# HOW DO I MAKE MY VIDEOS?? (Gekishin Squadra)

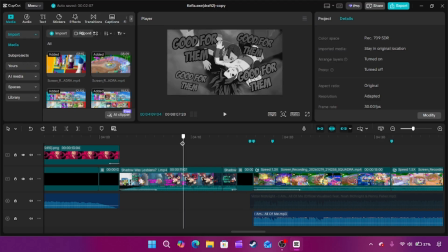33:08 Okay, you know I had to play into that joke. It's funny. You know, it's funny. Kelly Cauliflower, lesbians. Obviously. There's Shadow. It's funny. So, I thought, what better thing to do for KEFLA.EXE but Shadow's theme?
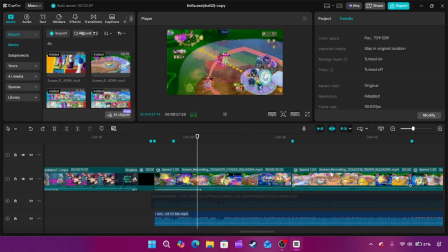33:28 Also, this is exclusive. This is not in the actual video, the song. I did a different version. A cover by Noah McKnight and Penny Parker, which is a wonderful cover. But this is the actual song.
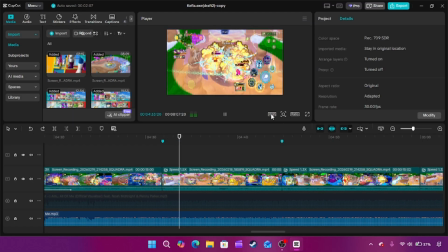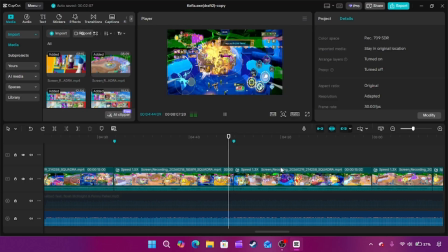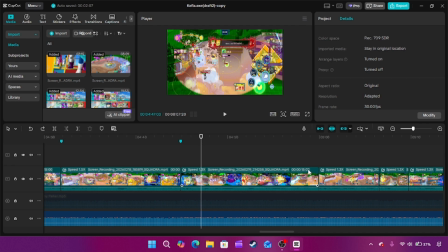33:58 Yeah, but notice how it's the same logic, right? I'm doing the same logic as the last time. I'm filling in the time of the song with various clips, and then like once something in the song changes, which you can tell by these markers.
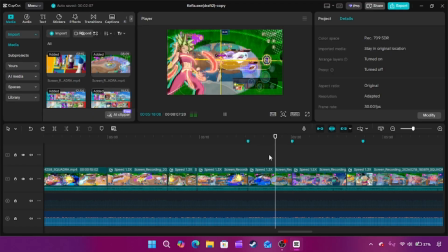34:14 Try to see through me. Do it if you dare. One step.
You see, it's perfect.
One step forward, 2 steps back. Can't you see all of me? Walk into my mystery.
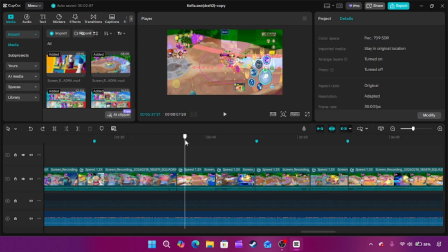34:30 Okay, I'm just saying it this way. But yeah, you get the point.
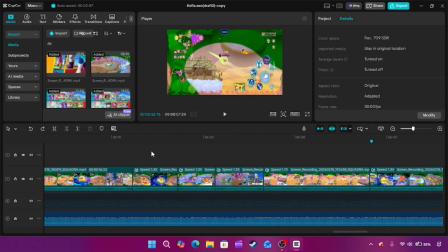34:35 It's the same thing for most of this part of the video as well.
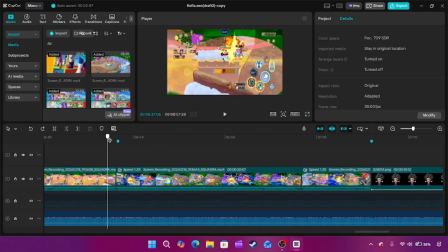34:41 Very similar style. I didn't do any crazy edits for this section. Okay, I need to talk about this part briefly.
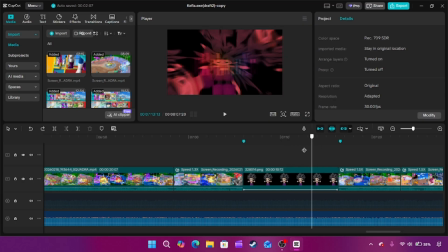34:47 People really like this section. But believe it or not, this is the third version of this 10 seconds. And ironically, it's the dumbest one, but it's the one I went with. The problem was that for this part, because I thought it was really cool with like almost the breakdown of the song was like it's like I am everyone, I am anyhow, anywhere, any it,
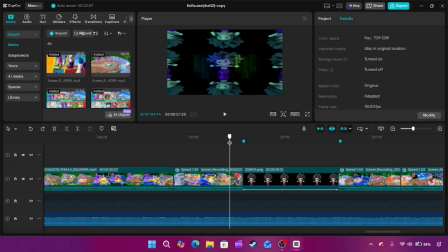35:07 whatever it is.
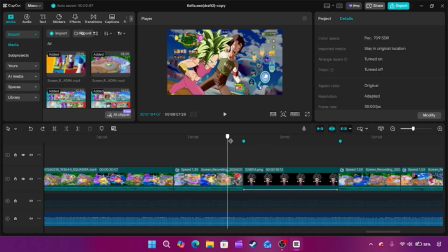35:13 Okay, you get it. I thought that was super cool, and I thought like, oh, what if I went bonkers in this part?
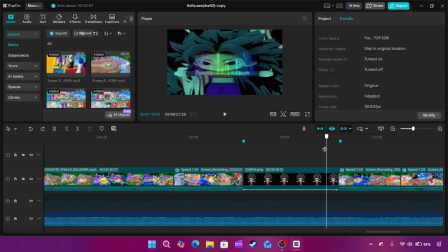35:19 And it had a part that was like everything was flying around everywhere, and the screen was like changing every like half second. It looked like a freaking TikTok edit. But I overdid it, and what it ended up being was just like 2 5-second clips from me beating bosses, and just over editing them way too hard.
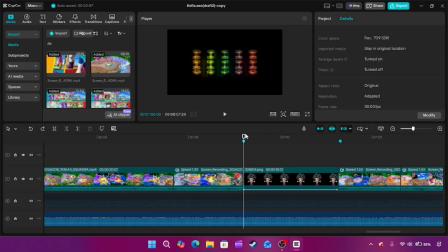35:43 And while the effort that it took was cool, right?
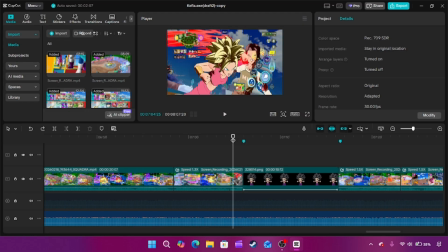35:48 I thought that part was cool. Every time I would revisit it, when skimming through the video, I didn't really like it because I thought to the average viewer it would be just too much visual chaos,
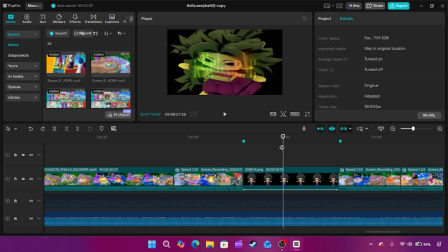36:04 and I was like, if there's anything in the video that would get them to click off more than anything, it would be that. Like it's just like, okay, I'm done.
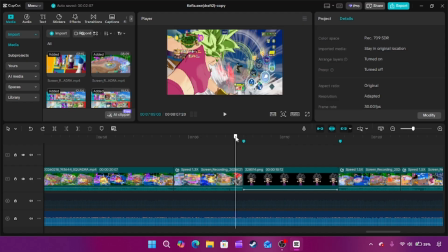36:10 Like you're doing too much now, right? So then I did a second version that was slightly more toned down,
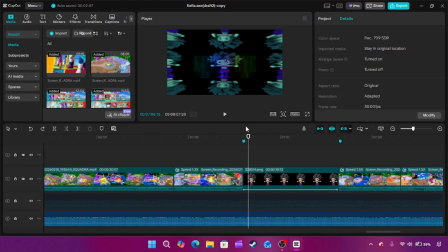36:15 but it still overall had the same issue of just kind of being too over edited for a moment that didn't really matter. Because I couldn't spare to put a super hype moment here. It's like, it's me being a boss.
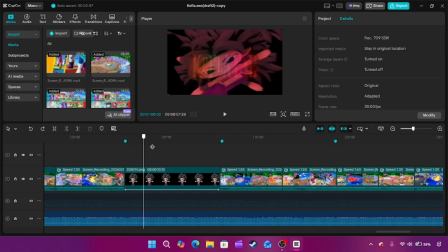36:27 Like, it's not that big of a deal. I beat a boss, you know? Like, you can't make that hype. Or at least not, like, insanely hype, right?
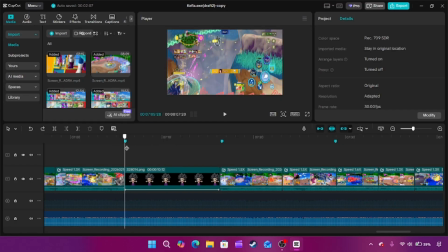36:35 So I was bummed out to run out of videos because there was just this 10-second...
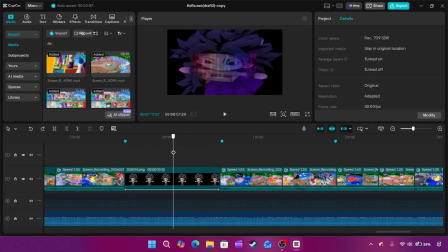36:39 There's just this 10 seconds of the video where it was like, it just felt like I didn't want to put gameplay here, like normal, unedited gameplay. I was like, I have to put something here. And so, I don't know how this is what I landed on.
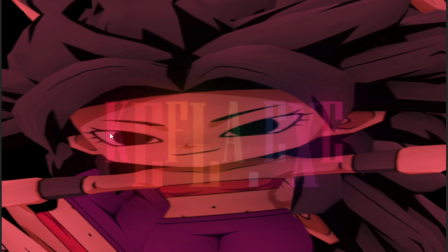36:56 It's a nice callback to the older .exe videos where instead of it being like this like darkish red vibe, it's instead back to the rainbow, right?
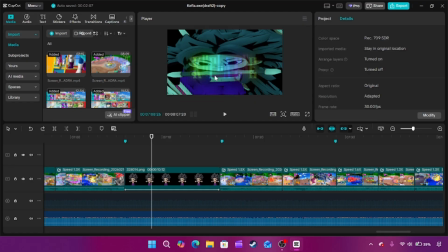37:04 I wanted that to be a callback to the older videos.
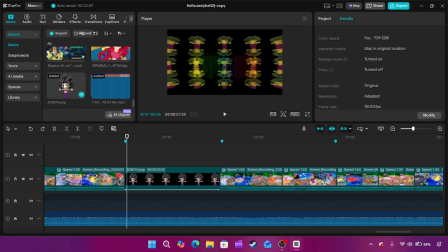37:07 I literally just downloaded a PNG of KEFLA, her fighter's model,
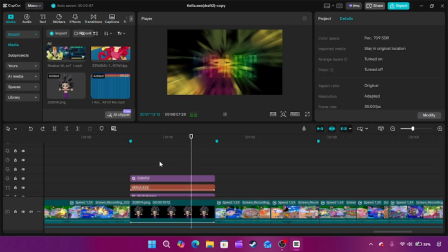37:16 and I just put just an excessive amount of edits on it. Look, I put colorful, multiple entries,
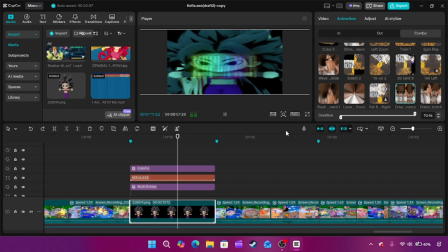37:27 and this as well. To show you like just how unnecessary all this is. Like, let me show you what it looks like without it, for example.
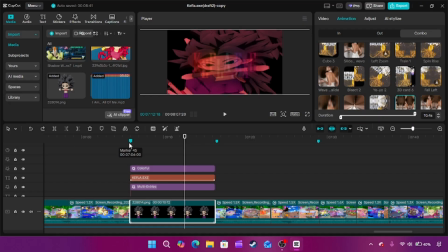37:42 Like that's what it would look like, but in reality, it's this convoluted mess in a good way. I don't know. It's so dumb, but it's like oddly charming. It's like, you know what
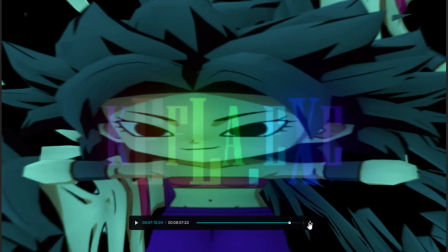37:57 I mean? It's kind of like me letting you guys know like there's a person behind the video.
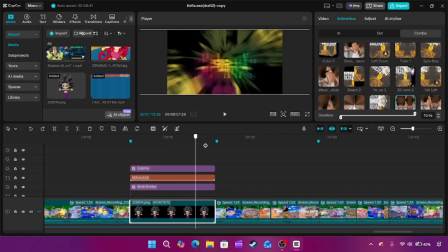38:02 Like I like putting this kind of stuff in the videos sometimes because it's just silly. I just like it. You know what I mean? It's just like it just shows that there's a lot of love put into this. It's not like just generated just a pure fucking aura.
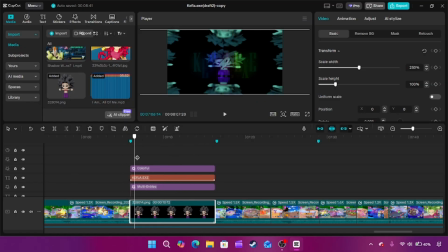38:16 Like I'm just having fun, I think it shows it.
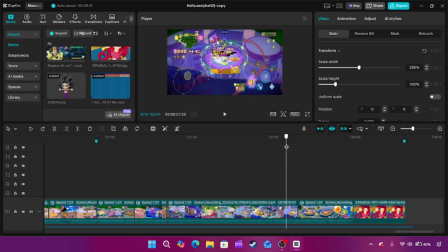38:22 The final edit worth showing off is right over here.
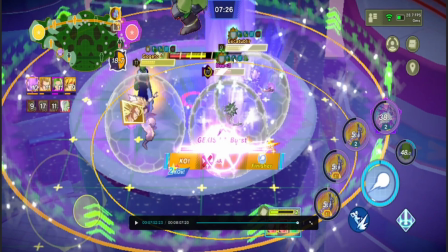38:29 If you notice, I always like to end the .exe videos with usually like beating a tower, then taking a Dragon Ball to end off the video, right? But these are not from the...
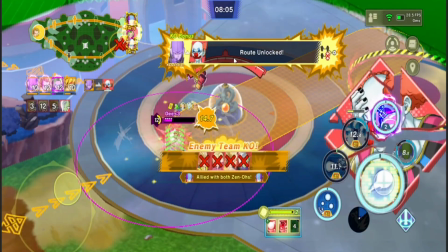38:48 Oh, wait. Never mind, I was incorrect.
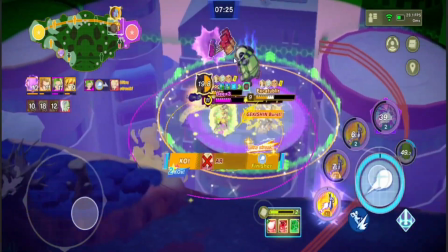38:53 It's actually from the same match. Wait, I just take back what I said. Take some of that. I like to end...
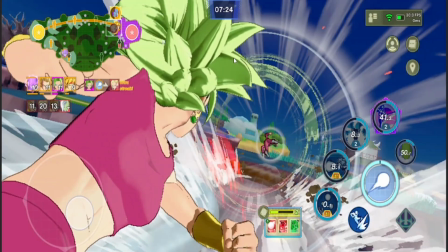39:00 I
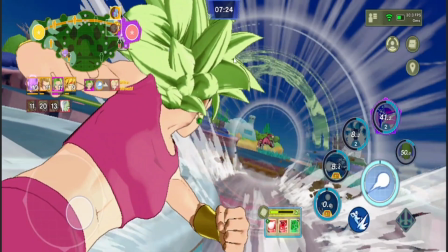39:05 don't know why it's so funny.
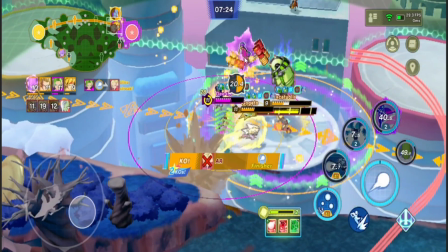39:08 Okay, I love to end out these videos with like beating a tower and then go getting the Dragon Ball, right?
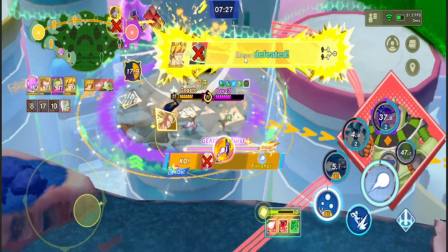39:15 I think that's a very satisfying way to end the video, give it some closure, right?
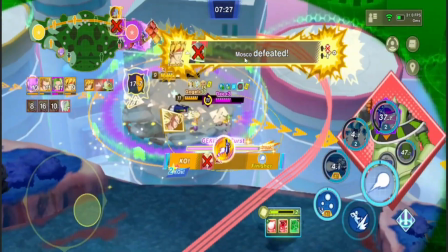39:20 So I cut out part of it because some of it I think was earlier in the video.
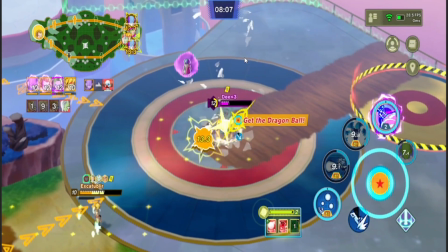39:27 So I get it. Hi Midnight, good to see you.
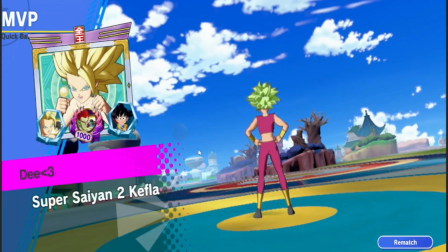39:33 You get the Dragon Ball. Then what I really enjoyed is that I did not use this animation at all.
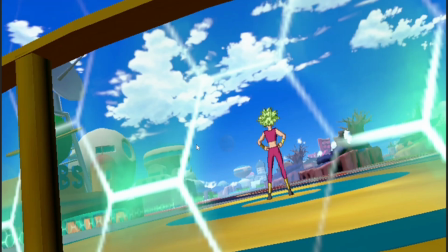39:42 until this point in the video, and it works perfectly with the thumbnail as well, which you'll see cut it in a moment, right?
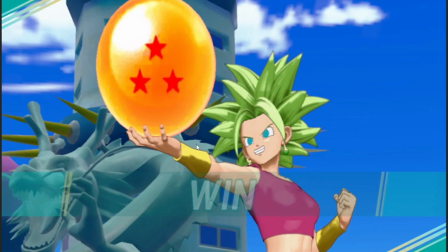39:48 And also, and again, it's actually insane. Like this part, I barely had to edit.
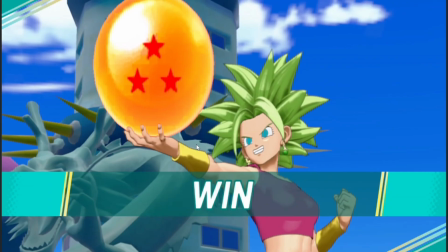39:53 Like it just worked out really well. Oh yeah, I am all in me.
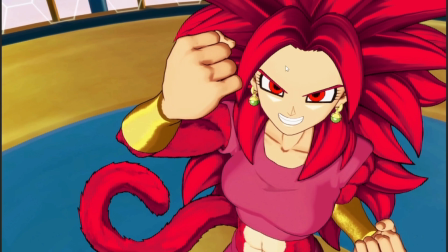40:00 Right, and then here's the the wonderful, wonderful art done by Scroll, who I play Squadra with all the time.
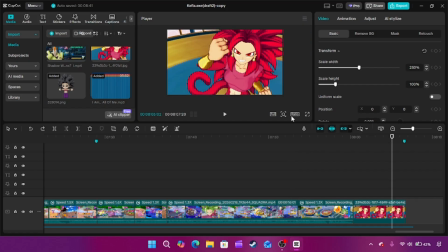40:09 Great guy. He did this art for me. Fantastic. I just thought it'd be cute. Just nice way to end the video, right? It's like, it's my channel. It's literally my channel icon. Super Saiyan 4 KEFLA.
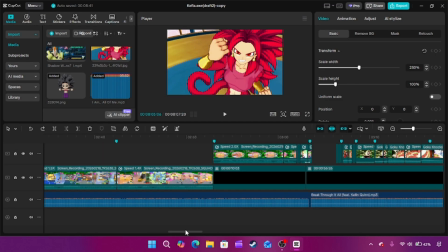40:20 And my biggest piece of advice is that, like, I'm incredibly new to editing.
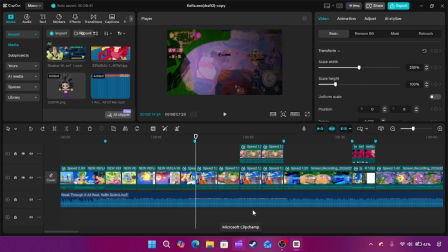40:26 Incredibly. I made shit videos on Clipchamp for, like 2 to 3 months. And they were garbage. I switched over to CapCut. I was still garbage.
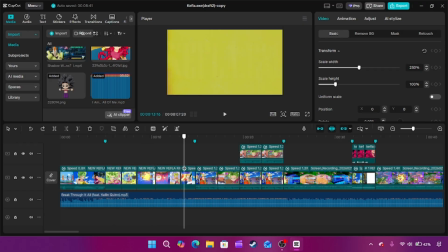40:40 But all it takes is just, like, it's trial and error. Like, you just got to make videos over and over.
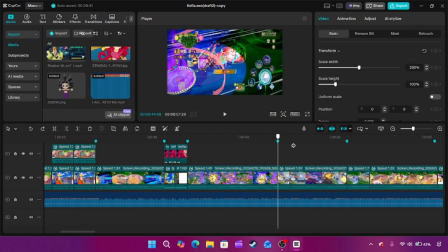40:46 What I love is that every single time I make a .exe video, I come up with new, innovative ways to use the tools that I have. Right? There's so much I did in this video that I have never done in another video, right?
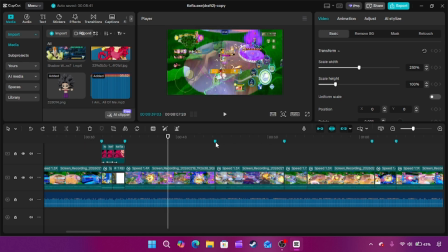40:59 It's not always about your editing skill, but just, like, how much you're willing to really try to think outside the box, right?
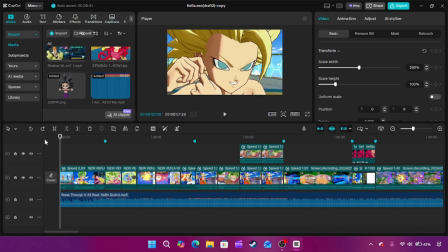41:06 Because for me, I think the number one thing I'm looking for... That's really cool.
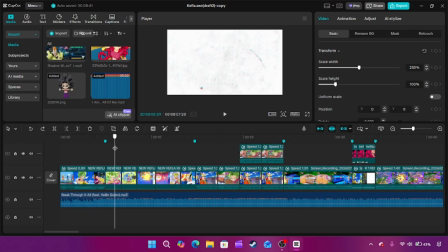41:11 The number one thing I'm looking for when I'm making these kind of videos is that, like, I understand this 100 times and I'll say it again.